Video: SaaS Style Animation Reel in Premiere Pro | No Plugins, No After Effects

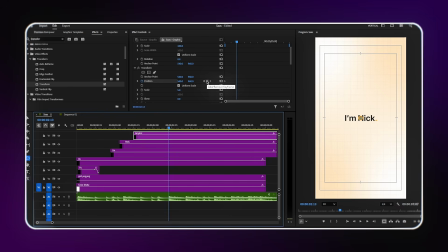[8:13]
At the first keyframe, the circle is positioned at the top of the screen, above the visible area. I move forward a few frames and add a second keyframe with the circle in the center of the screen. It is dropped from the top to the middle. I select both keyframes and set them to ease in and ease out.
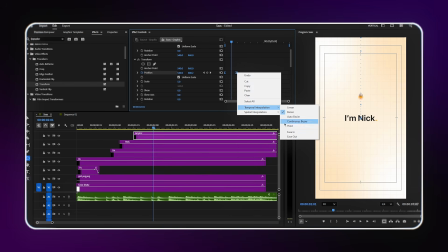[8:33]
So the circle starts slow, accelerates through the middle, and decelerates as it arrives.
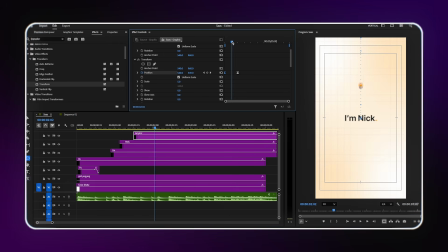[8:39]
Smooth drop. And the circle is roughly halfway through its drop. Right in the middle of the two position keyframes, I turn on the scale keyframe. At this midpoint, the circle is at its small size.
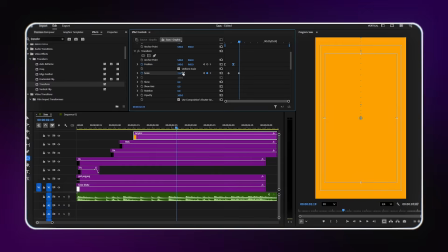[8:51]
I move a few frames forward and increase the scale to 200%. The circle explodes outward to completely fill the entire composition. I select the first scale keyframe and choose ease out, so the scale up starts slow and then accelerates fast. The graph curve for this looks like it starts flat and then shoots upward steeply.
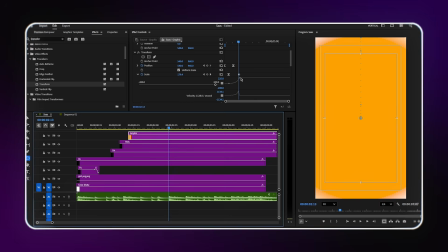[9:10]
The result, the circle drops in, then suddenly explodes to fill the screen.
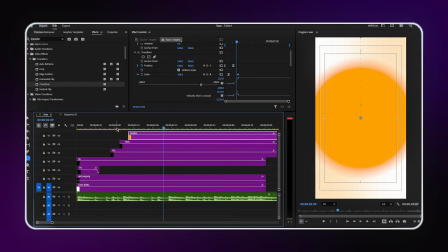[9:15]
It looks amazing. Pay close attention to the keyframes here and watch the screen carefully.
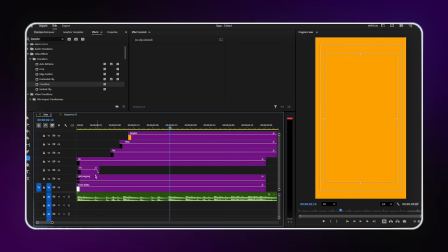[9:23]
The position drop and the scale explosion overlap in timing, and getting that overlap right is what makes the transition feel powerful.
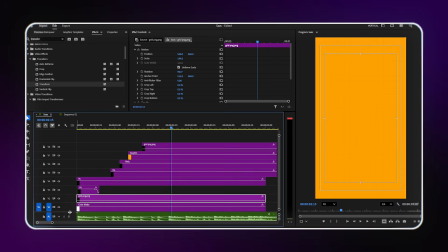[9:33]
Once the orange circle fills the screen, we now have an orange background.
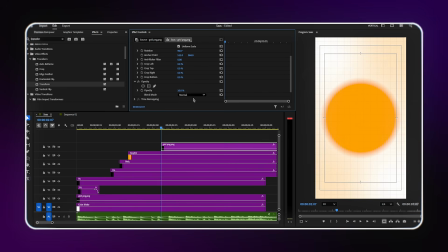[9:38]
I copy and paste the grid image layer to sit on top of the circle layer.
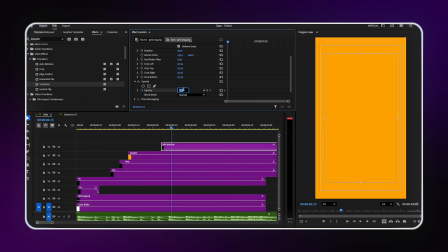[9:44]
Then I add an opacity keyframe to the grid. When the circle fills the whole background, I fade in the grid image so it becomes visible. The The grid sits on top of the orange and gives the same subtle texture we had on the white background, keeping the design language consistent across the transition.
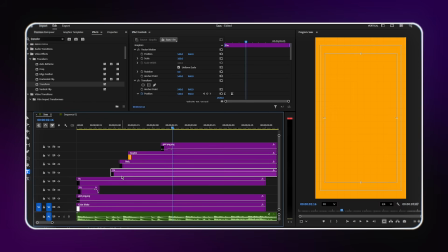[10:04]
Now I copy the text layer from the previous section and type my new text, "You."
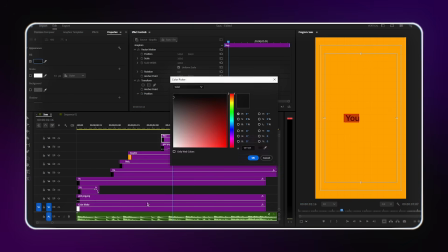[10:19]
I change the color from black to white since we're now on an orange background. I center align it and increase the size.
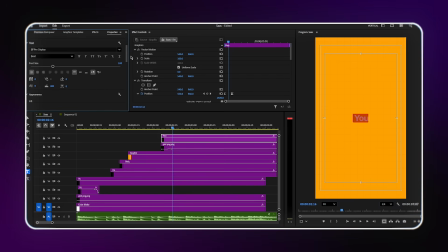[10:27]
Make it big and bold, filling the frame with presence.
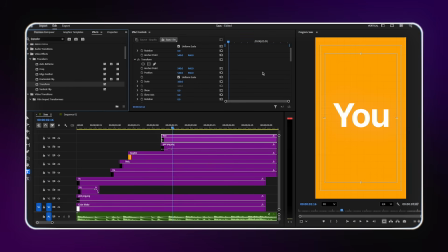[10:43]
I add the transform effect and turn on both the scale keyframe and the opacity keyframe.
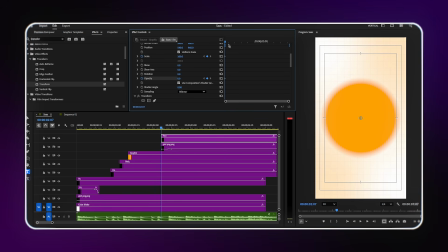[10:49]
At the first keyframe, opacity is 0 and scale is slightly larger than final.
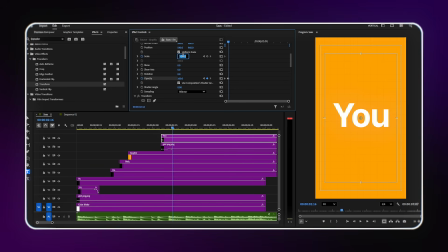[10:55]
A few frames forward and opacity is 100%, and scale is back to normal. So the word "you" appears with a subtle scale down reveal. It pops in slightly large and settles to its final size.
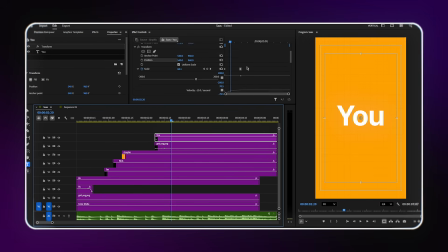[11:12]
I adjust the graph for smooth deceleration at the end. Then I also turn on the position keyframe in the same transform effect and create a left to right slide. The word "you" slides from slightly left into its centered final position.
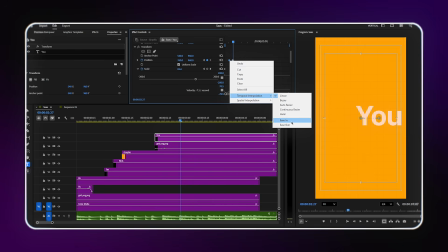[11:28]
And at the end, I add a fade out keyframe so the word slides off screen downward as it exits.
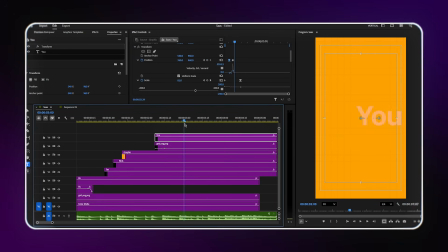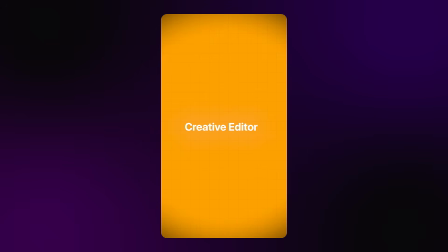[11:41]
Now here's one of the most clever animation techniques in this entire reel. I need to show 3 different phrases one after another: creative editor,
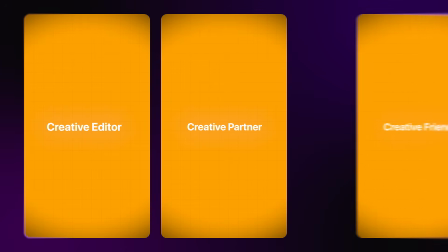[11:50]
creative partner, and creative friend,
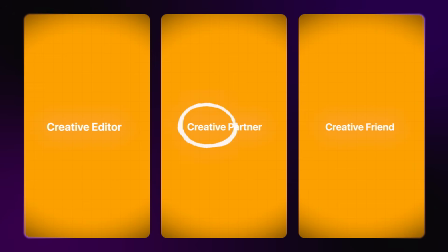[11:53]
where the word creative stays in exactly the same position on screen each time, and only the second word changes.
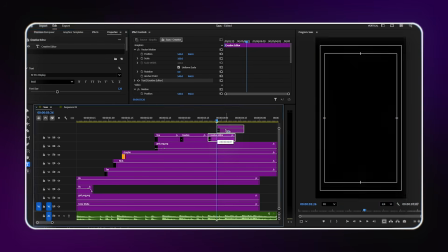[12:00]
First, I copy the text layer and type creative editor. Then I copy it again and type creative partner.
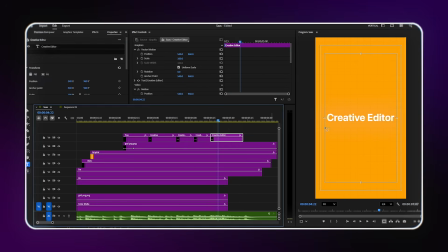[12:08]
Then once more for creative friend.
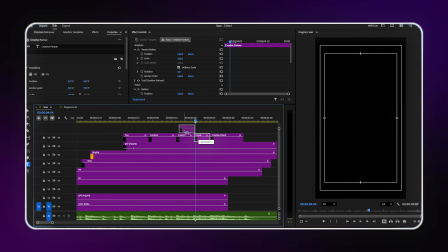[12:12]
Now I need to make sure the word creative is in the exact same position across all 3 layers.
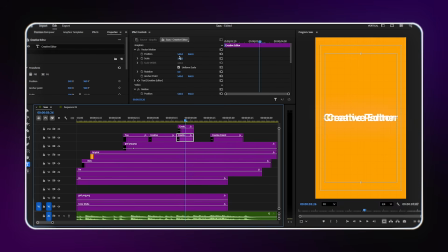[12:18]
Here's how I align them.